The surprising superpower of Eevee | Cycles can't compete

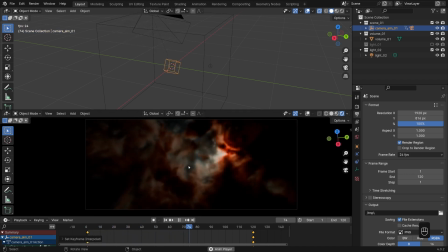Yeah, I think looking at that playback, the motion's looking great now. Even though we'll start adding lights in just a moment, it could be worth rendering a preview.
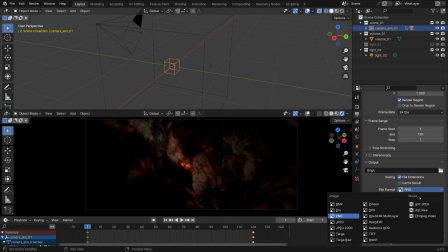So for a quick preview, FFmpeg should work fine. I usually set the encoding to MPEG 4 as it's widely accepted by social networks and the like.
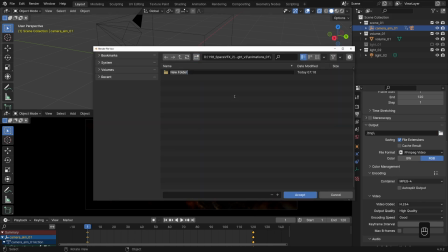The quality can be high if we like. The MP4 should go somewhere so we can define the output.
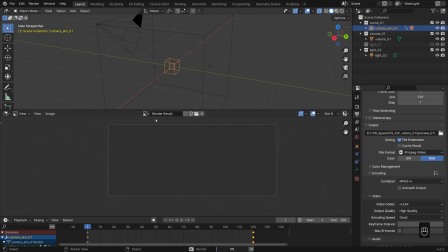At this point, we can just render it out. Hopefully it shouldn't take long, probably just a few seconds per frame, which actually hardly allows me time to even get the kettle on.
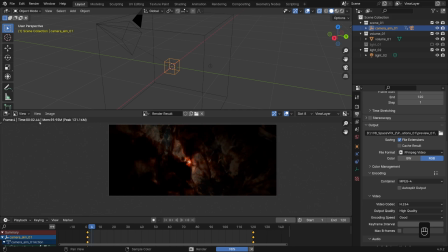Getting a fast render here though is obviously what we really ordered,
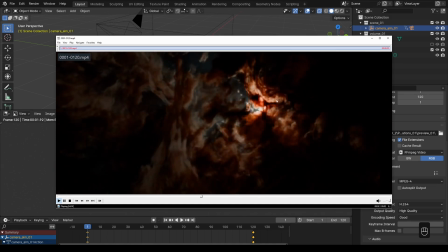so far from a crime when it comes to rendering, though I wouldn't say no to an opportunity for a beverage either, to be fair. In any case, I'm really happy with the basic camera move, just a little simple but effective swoosh through the clouds.
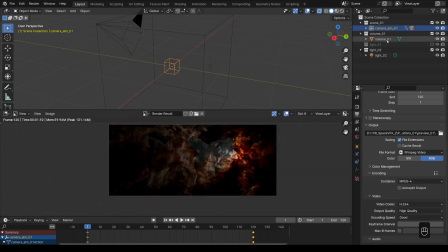All right, I think it's time to add some lights to it.
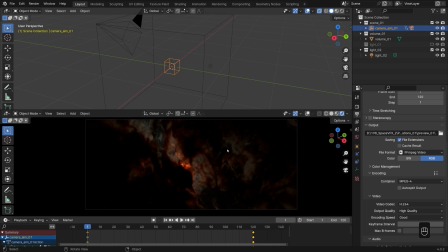As we've said before, one of the superpowers of Eevee is being able to handle a very, very large number of lights, even though a singular lamp can also produce beautiful shadows. First, I'll grab this point light and make it slightly weaker to clear some space for the rest of the setup,
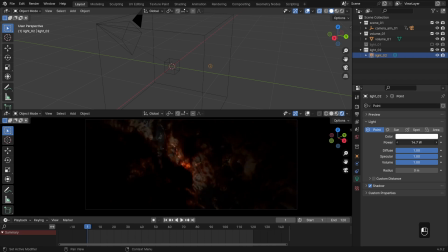so to speak, and then I'll go ahead and start populating our scene with lights, mainly following the routine of duplicating the lights by using Shift D to duplicate and then move them with the G key, mostly with the goal of creating points of interest here and there. We can go wild with the colors of the lamps too,
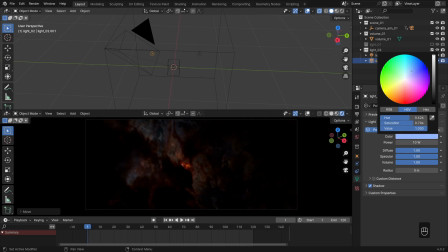playing with the cold versus warm contrast theme, just to make it look as evocative as possible.
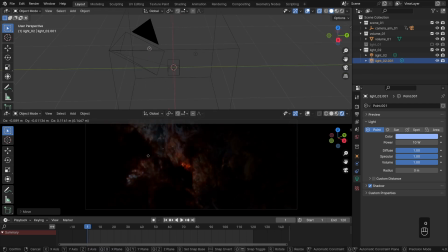Sometimes if you can't quite tell where the lamp is, it's worth turning on the UI overlays.
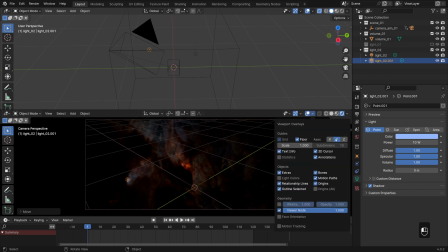While keeping the axes and the floor visibility off, that'll clean things up for us, but also allow us to keep track of the lamps.
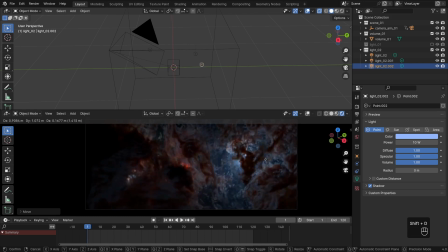I'll keep duplicating the lights to keep the whole illuminating process going, not too dissimilar from painting with light, as it were. This process is essentially freestyle, so it is completely fine if you get a different looking result in the end.
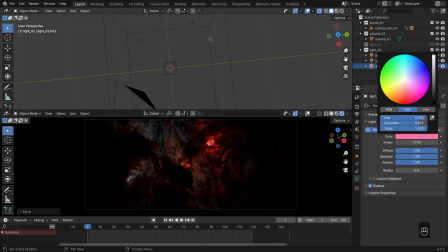For example, I've chosen to go blood red with some lights, and this is an aesthetics choice, of course. The goal of this section should really be just setting your creativity free, and that's why we've been more forgiving with the volumetric settings, to give us this kind of fluidity.
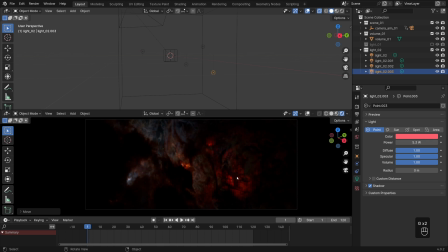Eevee should definitely be real-time enough to support such a free-flowing sort of creativity. There's a very useful setting called custom distance, which is how we can control the spill or the radius of any light. So as you can see, I'm using it liberally in this example to fine-tune the look of our light splotches.
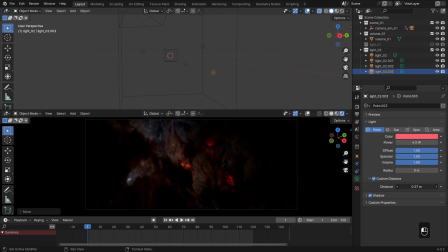Like here, we make this one pretty contained, like a little star submerged into this wispy section. Eevee as a render engine can handle tons and tons of lamps without falling to its knees, and so it becomes a matter of deciding when to stop.
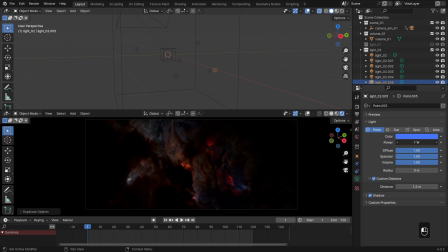It's tempting to actually keep going all day, but we only really need to aim for when it's colorful and full of life, but not too full, if that makes sense. Here I'm pushing it pretty close to what I think would be the desired amount of lamps. And actually,
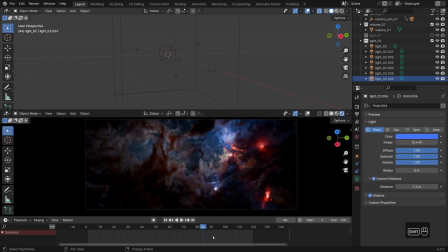it's good to scrub the timeline to around the end of the animation or just to some other spot from time to time to get to see the scene from a different perspective. Actually, who knows, maybe you might actually discover that you want to work some more on a portion of the nebula that potentially until then was out of view or something along those lines.
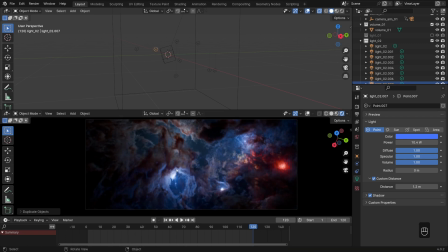Then we can just make that part shine, as is the purpose of lighting after all. One thing to be careful with is, as we've mentioned, even though everyone loves vibrant colors, it's worth keeping level-headed when it comes to the color saturation. It's something that can definitely be overdone,
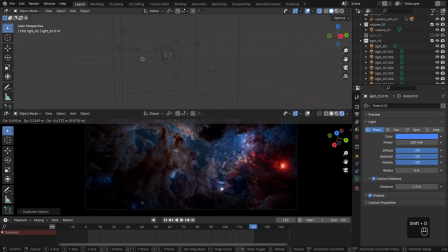and there's a risk of making everything so colorful that the individual splotches of color will lose their impact, if that makes sense. Like everyone shouting at the same time and expecting the end result to be somehow coherent.
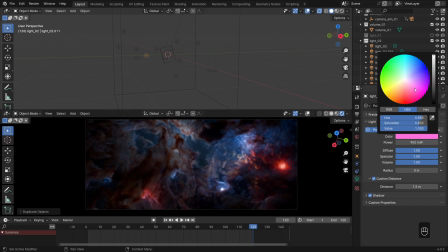As I'm saying that though, I am throwing in some brighter pinks in there, so we recognize the irony.